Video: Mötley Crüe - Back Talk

It showed the fans what our life is like out there. You know, how we travel and what goes into putting the stage together and the camaraderie of being kind of just the guys together on the road going from city to city.
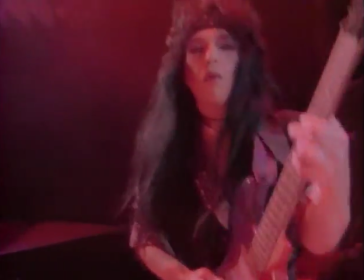Home sweet home.
Girls pulling their tops up, us traveling around.
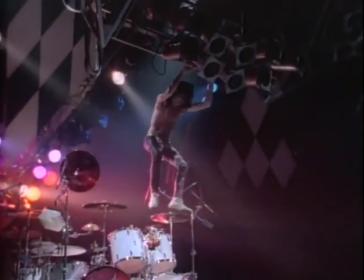It's definitely showed us still doing our thing, but just in a different light. It's not really sad to go out there and do that. No, it doesn't suck.
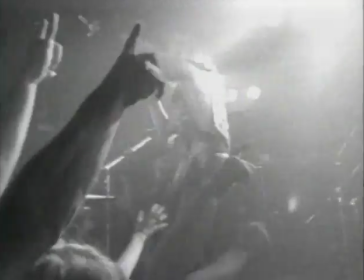We had a lot of fun as a band, you know, and I think that we always wanted to let people see that.
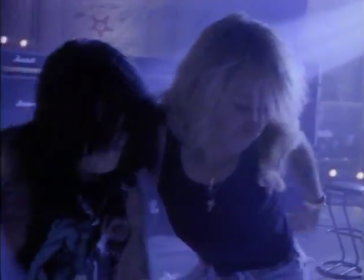If you remember correctly, there was that cheap little piano in the corner, I mean a little keyboard, and we'd been practicing the song and you'd been playing it on grand piano in rehearsals, and we had a vision. This was like our dream on, you know, our Stairway to Heaven. Okay, so it was very important. The piano part that Tommy had was a very important part of the song. The whole song's based on that. And Tom Werman's like, you know, being a producer, you know, we'll just use this little Roland in the corner. And I remember. We were like, dude, I don't think so. But you know, sometimes people can be very convincing. So when it was said and done, for years later, we would always look at each other and go, why didn't we record that with a real piano? Yeah. So when it came time to do, it was Decade of Decadence, we wanted to put that song on the Decade of Decadence album. Tommy said, you know, I'm going to re-record this now. Yeah, let's update the sound. Yeah, let's update the sound or get it to where the original vision was. And so that kind of kicked off wanting to do a new video as well.
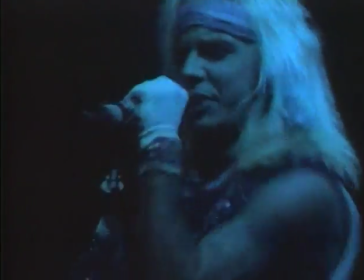Just one more night and I'm coming on this long, winding road.
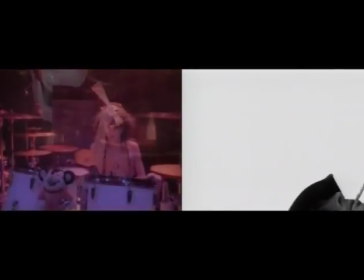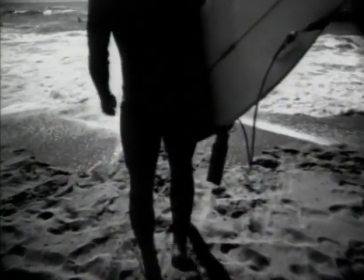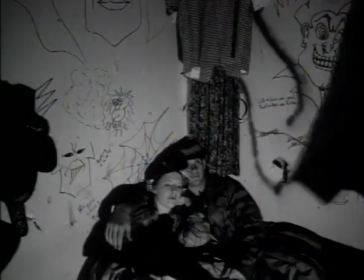Us, because we're so colorful and dark at the same time against white,
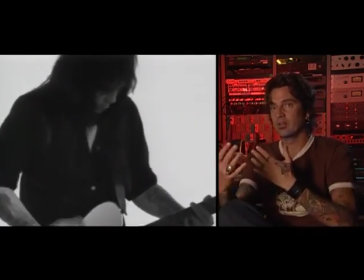was just this positive and negative imagery of us. The way we look against white is just once again going against the grain. You wouldn't really see us doing something like that.
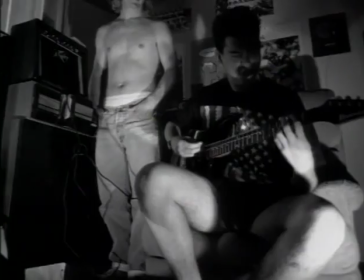And we wanted to add some more shots of real people, like some you know, homeless people, some surfers.
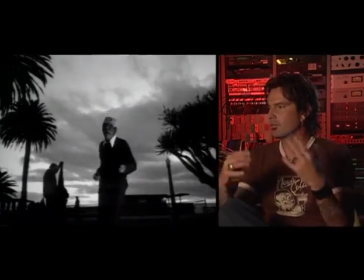Some, we just wanted to bring in some more more culture into the song as well.
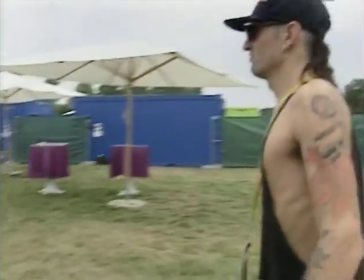The song for us was about the road. Yeah. And it was about our life and our lifestyle and our camaraderie and being a gang. But at that time, that song wasn't our song anymore. It was people's song. And it showed, I think that the cool thing that it showed is it showed other people's favorite place, their home, sweet home.
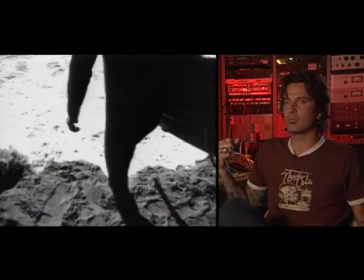The guy, the surf guy there, you know, 5 in the morning, just, this is what he does every day.
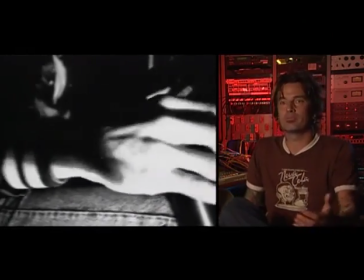He lives to catch that wave. guy driving his truck. That's his home. He probably spends more time in his truck driving across the country than he does at his home. Showing other people in their home, you know, and sort of bringing that in with what we were doing.
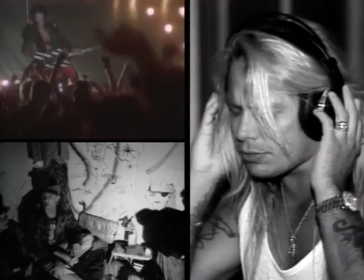Yeah.
Sweet home.
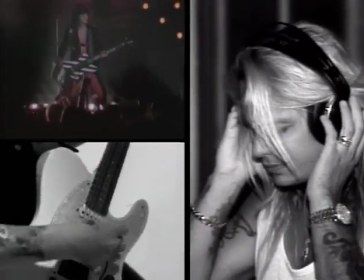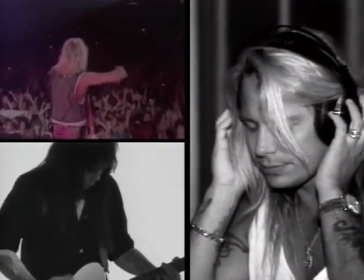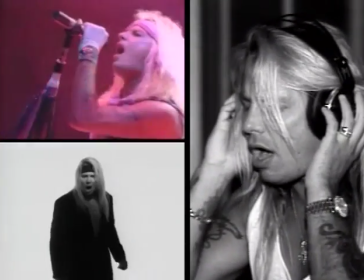Too young to fall in love.
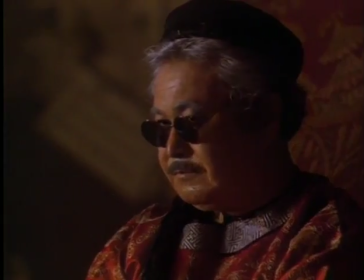This director was pretty outrageous at the time. Yeah. I remember that, I think Tommy had called me up and said, hey, I saw this clip from this director that's out there, dude. Want to do something with this guy. And so we were like, okay.